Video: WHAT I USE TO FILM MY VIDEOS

Hey you guys it's Shannon Rose and in today's video I'm going to show you how I film my YouTube videos. A lot of you guys think that this is a green screen behind me but I'm going to show you. I'm going to go out of focus but I'm going to show you.
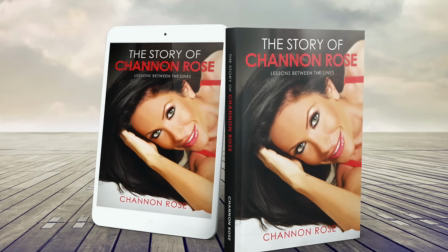It's not a green- oh my god I almost just fell. It's not a green screen guys. Like I can touch the wall. I'm back here. I'm doing stuff. Let's see if I can get myself back into focus so it's not a green screen it's just we have found a way to make our camera quality the best that we possibly can just because we really like to be able to film really good videos for you guys so for those of you guys that are wondering what camera I use what lights I use all the questions that I always get in every video about my camera and lighting equipment I'm going to be showing that to you in this video and as much detail as I can so hopefully this will help you out and I
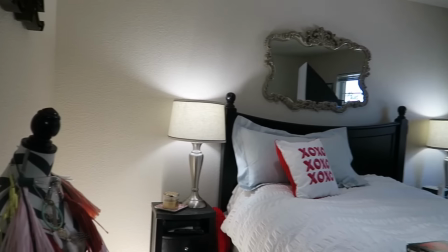55s
hope you enjoy it so we are going to show you what we use to film all our lighting setup and Travis is actually the one that
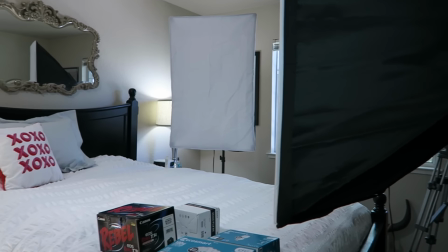63s
does this so I'm gonna let him go ahead and walk you through everything so babe do you want to start with lights first thing I'll try to
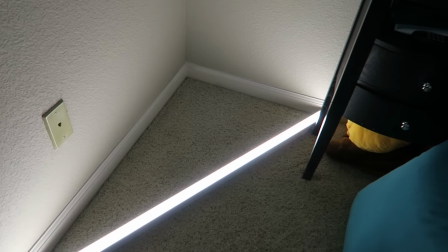70s
go through this quickly we have an LED light down here and where did you get that this was from Home Depot is like 70 or 80 bucks and
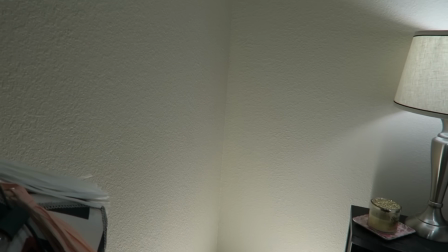78s
what is this do why do we put that there this is here so this is going to light up the whole Background and give light
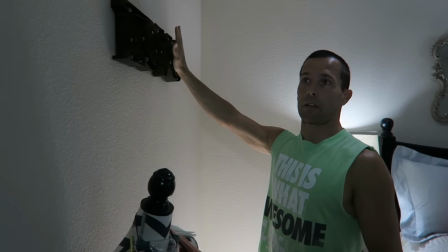85s
back here because it starts to get very very dark as you guys probably recognize we change this I don't know fairly frequently also with this
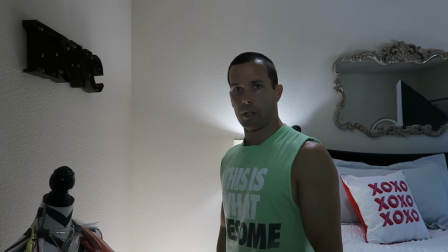93s
LED light or any lights that you're using Get a higher like K number like 5,000 all the way up to like 6500 K without getting into too
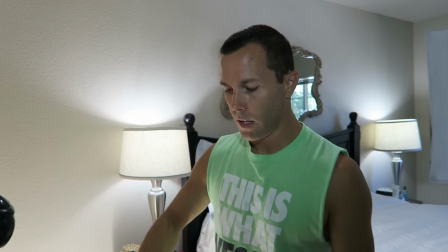102s
much detail basically it's a whiter light rather than say a yellow light like
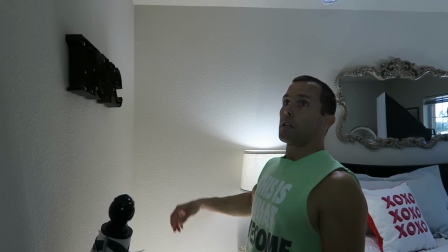109s
this huge difference when you're filming next thing is we have this light up here this is
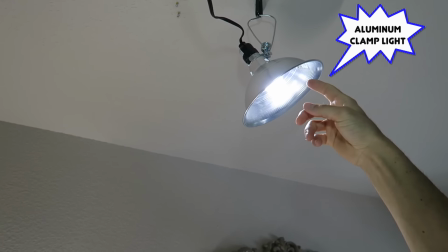115s
just from Home Depot this is just I mean this is cheapest like 10 bucks or something and what is that light used for
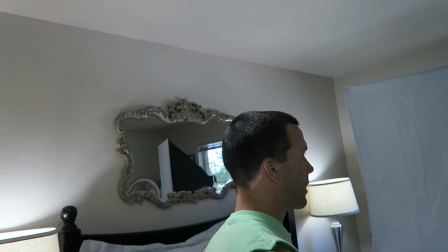120s
this light is basically coming down as you can kind of see when Shannon or when you are sitting
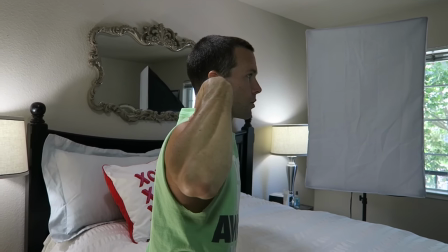129s
here it's going to kind of put some light on the top of your head and a little bit on your shoulders and just kind of have a back light yeah and it looks really pretty
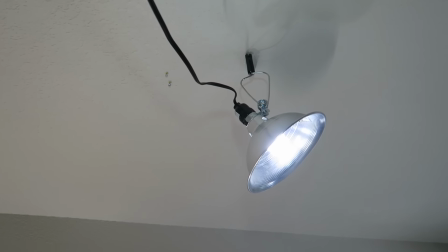136s
it's kind of just looks like more professional, like what they do in studio lighting. Travis just screwed in screws on the ceiling, and then that's a little clamp light, and he clamped it,
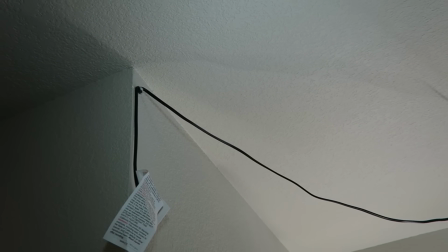145s
and then we have cords running so that you can't really see them on camera. They're above the camera line.
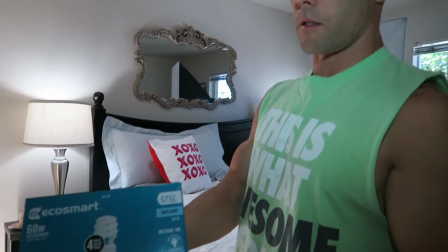153s
And in here, once again, is basically this light, or these bulbs right here,
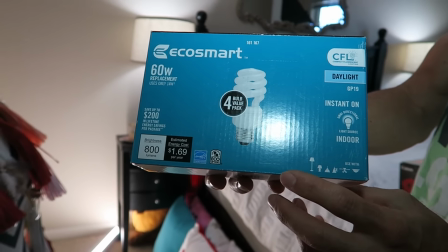159s
and these are just from Home Depot, and the big thing is looking at this K number here.
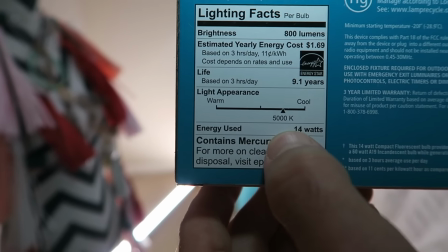165s
Remember, like I said, 5,000K or a little bit above because it's cooler. It's that more of a white kind of a bright light rather than a yellow light.
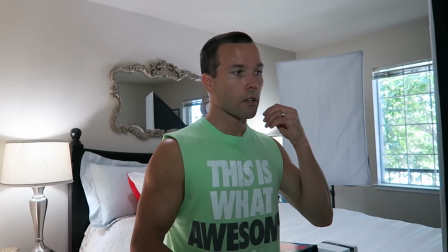174s
And that looks better on camera than the yellowy light. Absolutely.
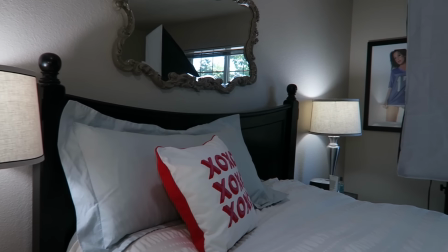177s
We also changed out our two bedroom lights with these lights, which are basically the same type of thing.
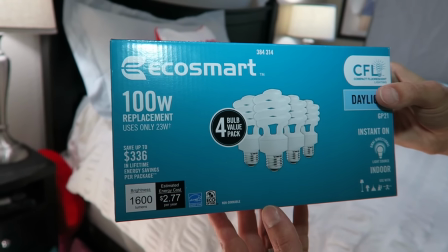186s
And are these the lights that you use in the overhead clamp light above? Yeah, this I just use a little bit less.
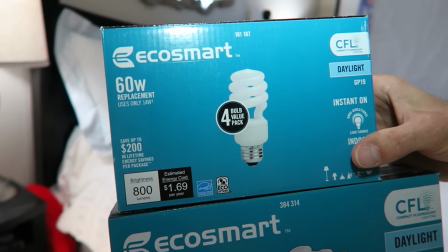193s
So this is the 60 watt, which is in the top light. Okay.
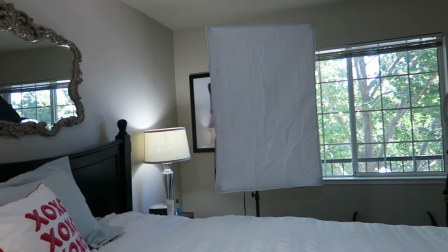197s
So now for the lights that we use when we're filming that go in front of me and not behind me,
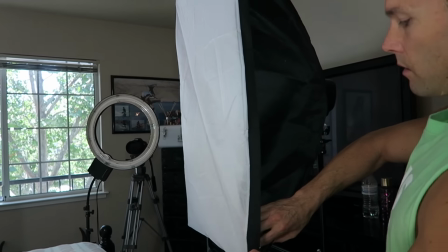203s
we have two soft box lights that we put on either side of me and we do use all the lights inside.
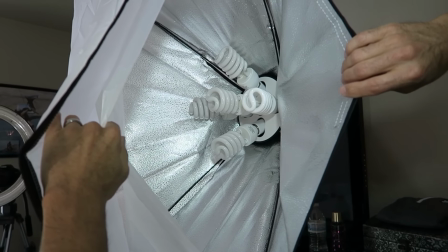210s
So these are just the lights that they came with and we use all five when we're shooting.
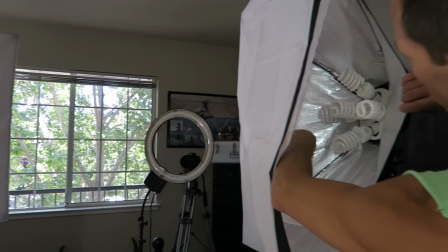214s
Yeah. These are all 5,500 K and they're 45 watt.
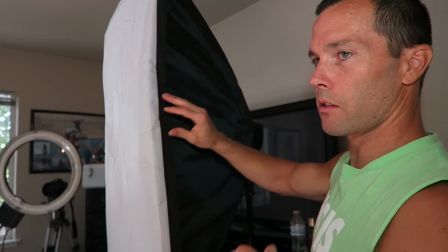217s
So it's a lot of light but using the softbox softens up the light so it's not so intense And so you can see from Shannon's perspective
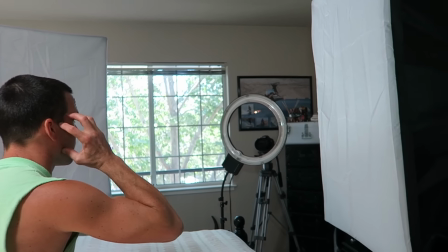226s
where she's sitting here She has these lights coming from the side and then we have a ring light coming straight from the front And then you have
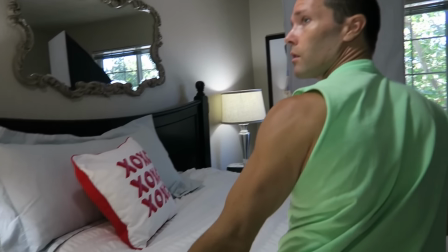235s
this light coming on top of her head And then of course the background light which is helping to light up the background
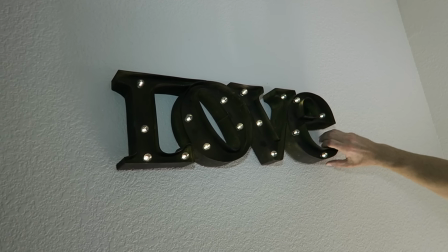243s
Correct And for today's video I'll give you guys a sneak peek we're gonna do that as the background so yeah a lot of people have been saying like oh they use a green screen they just take a picture of the background but we don't do that this is just we just have it like set up so that the quality is like
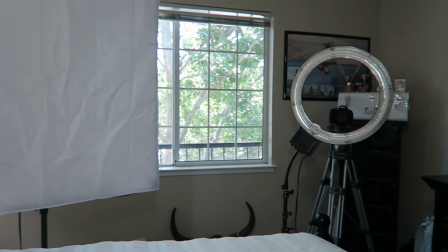259s
really good also we just want to say that normally people can use natural lighting and you can see we have a big
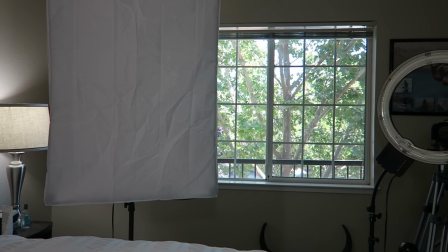266s
window here but we actually shut that window no matter what time of the day it is because we like to control the lighting ourselves so we
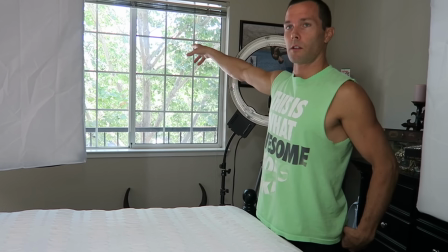274s
don't normally use natural light in our main channel videos and i'll just say one more thing with this the reason being too is you could shoot at
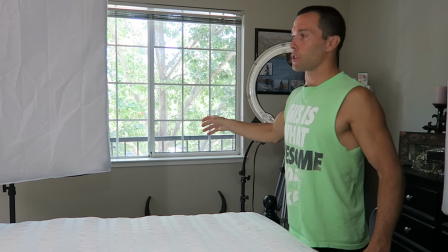283s
1 p.m in the afternoon or 1 a.m and it's not going to change if i make adjustments on the camera in the morning and by
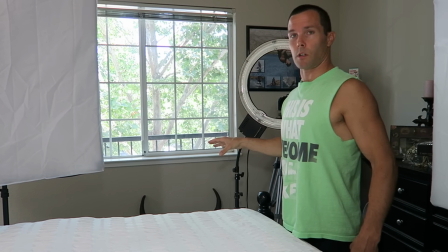289s
the end of the day if it starts to get shady it will start to look different that's why we end up just kind of shutting that
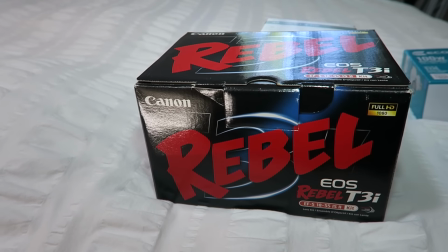295s
and eliminating that so just so you guys know uh we use the rebel t3i we've had this camera for a while we just started recently using it
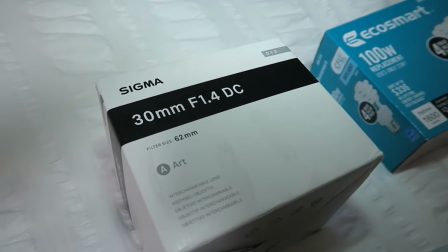302s
so it's just the older Canon rebel and then the lens that we're using is the Sigma 30 millimeter lens so now Travis gonna show you the
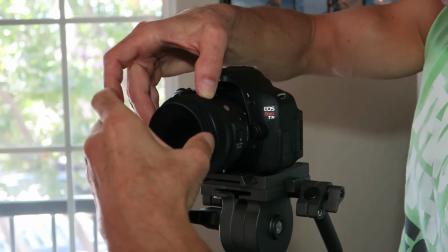310s
settings on the camera so we actually put a filter on our Sigma
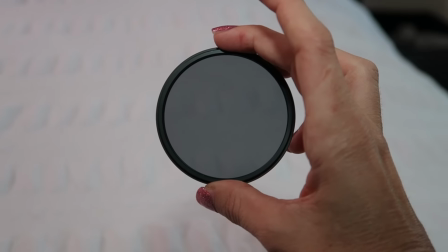315s
30 millimeter lens it's a dark filter lens and the reason I use that
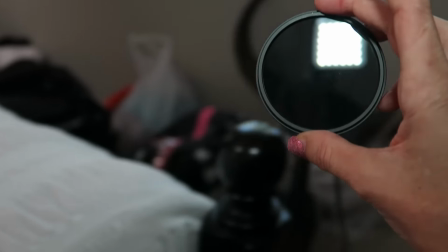320s
is to get the blurry background I have to let so much light into the
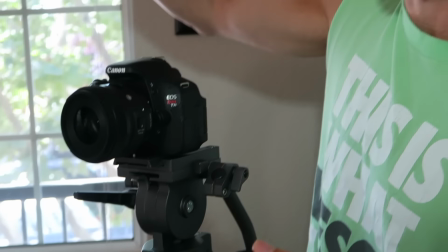324s
camera that it will completely blow out Shannon everything the whole thing would look white. So to open up the camera settings, I have to put this on to darken it back down. And what's the name of the dark lens? Well, this is just, it's made by Altura. We got it on Amazon. Brand doesn't really matter, but it's just an ND4, but they make different, like I think ND2 and 4, 6, 8, all these different things. So depending on how much light you need to let into the camera will depend on different like darknesses of the filters.
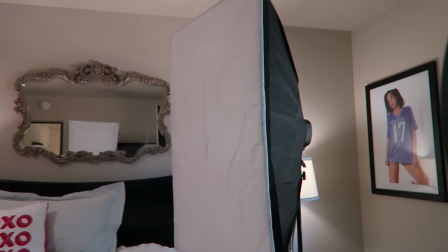356s
Right. And just so you guys know, the ring light and the box lights are all from Amazon. Even the camera, the lens we got on Amazon.
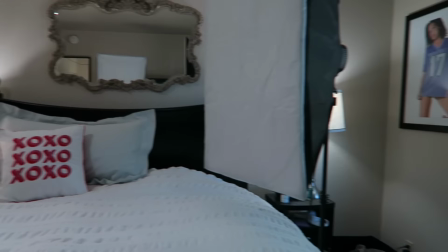364s
It's just some of the other stuff we got from Home Depot. So it's really easily accessible, the stuff that we have.
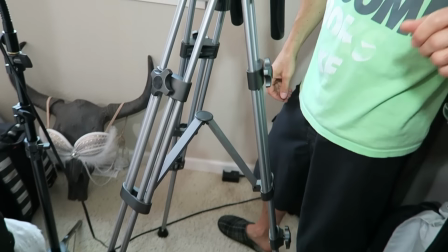370s
And then also our tripod we also got from Amazon. Real quick with these two things, the good and the bad. This lens is nice, but there is no zoom on this lens. So wherever the subject needs to be, the camera has to go there. You can't zoom it in or out. It also has autofocus and manual focus. I find that the autofocus doesn't work very well So when Shannon gets into position, I manually focus this the other thing is with this camera It's nice, but there's no continuous autofocus So once you're set in position if you move forward or backward You're gonna get blurry and out of focus which really sucks with this, but it is what it is It's good for sit down videos.